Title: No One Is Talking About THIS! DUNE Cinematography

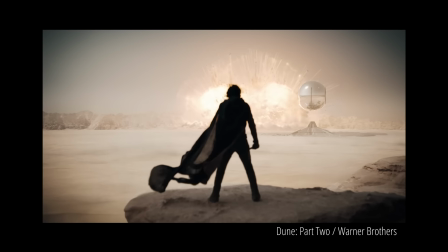0s
So over the last eight months, Warner Brothers have released three trailers to Dune Part 2.
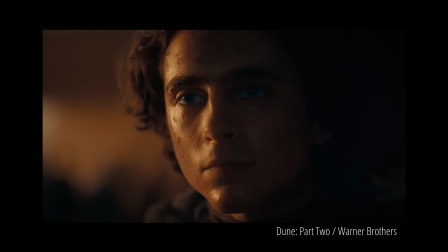4s
It looks absolutely breathtaking. The cinematography that Greg Fraser has done, the visual effects, the story,
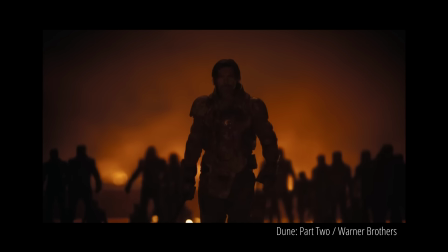11s
it all looks absolutely fantastic and it's made me really excited to go watch Dune Part
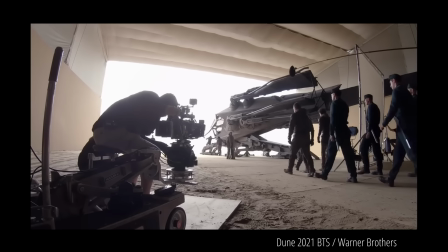16s
2 in cinemas and especially in IMAX as well because it was filmed with IMAX cameras.
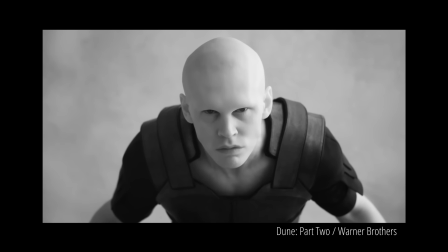21s
When watching these trailers, we've been shown a handful of shots that appear to be in black and white but it turns out it's not actually black and white it's been filmed in infrared which led me on a massive search across the internet to try and gather some more information about the use of infrared cinematography in June but unfortunately there wasn't too much that I could find which is why I wanted to make this video because I wanted to
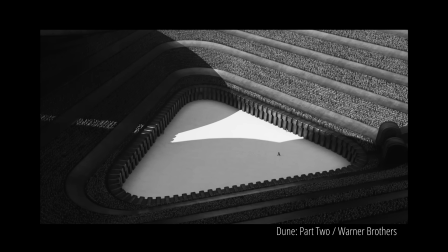46s
open a discussion about the use of infrared imaging in June and also in other films as well because it's such a unique way to present an image to an audience and it's something that we don't really see a lot of as well especially in big blockbuster films.
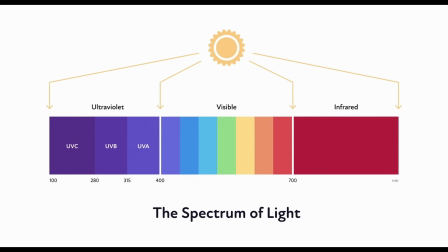61s
The beauty of infrared photography and cinematography is that it captures a different spectrum of light that
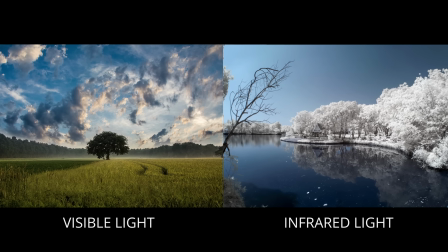67s
we can't see with the naked human eye offering a new perspective that's both captivating and informative.
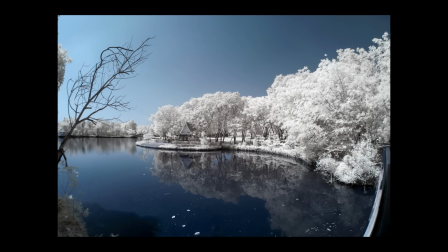73s
So the question that I have is what's the reason for using infrared for Dune? Coming from a cinematography background there's currently three different reasons I can think of. The first reason I can think of would be from a story perspective.
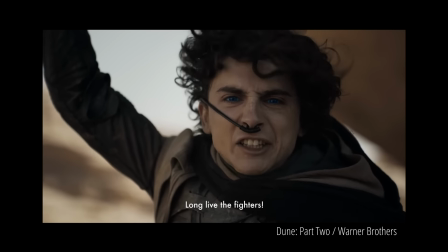86s
They could use this type of imaging to showcase events from the past, present, or future. And since part one, and in these trailers as well for part two, we see a lot of visions that Paul has during the film.
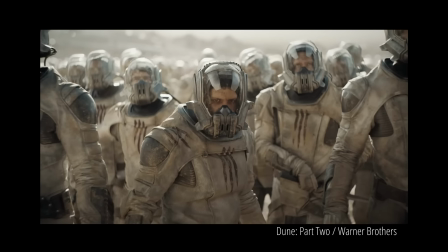100s
And this could just be another really interesting way to visually showcase
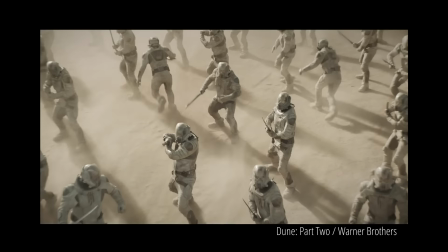105s
events that have either already taken place or could potentially happen.
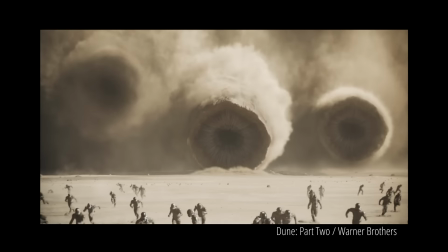110s
The second reason that I came up with was because it just looks so damn cool. It creates so much contrast in the image,
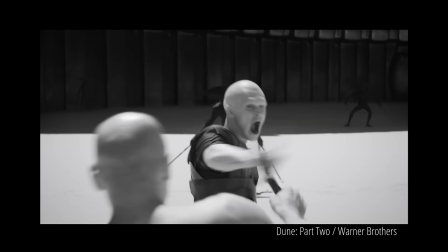116s
it separates the foreground from the background and gives depth to the image and it also makes the characters stand out so well in the image. It gives Greg Fraser a lot of opportunity to experiment and to learn new things and as a as a DOP myself that's something that I'm always striving to do is to push the boundaries and to try new cameras and new lenses and new ways of capturing an image. This just gives him an awesome opportunity to experiment and play around with a new way of presenting an image to an audience. I'm just thinking about it, shooting in infrared would not only affect the camera department, but would also affect every other department there was. You know, in terms of the way that they go about lighting, the way that the costumes and props are made, the sets as well, and also visual effects.
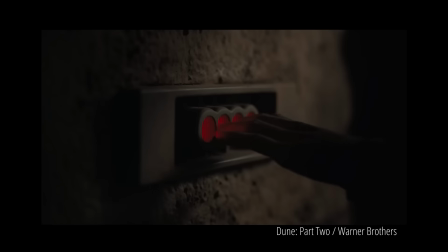162s
And the third reason was maybe it has something to do with the world building of Dune.
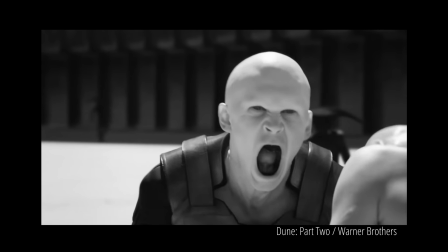166s
Maybe this location or planet that we're on actually looks like this and has nothing to do with the past or the future and has more to do with the characteristics of this planet or location. So what do you think the reason is why they would want to film these scenes in infrared? Let me know in the comment section down below and we can have a conversation about it there. Other than that, thanks for watching.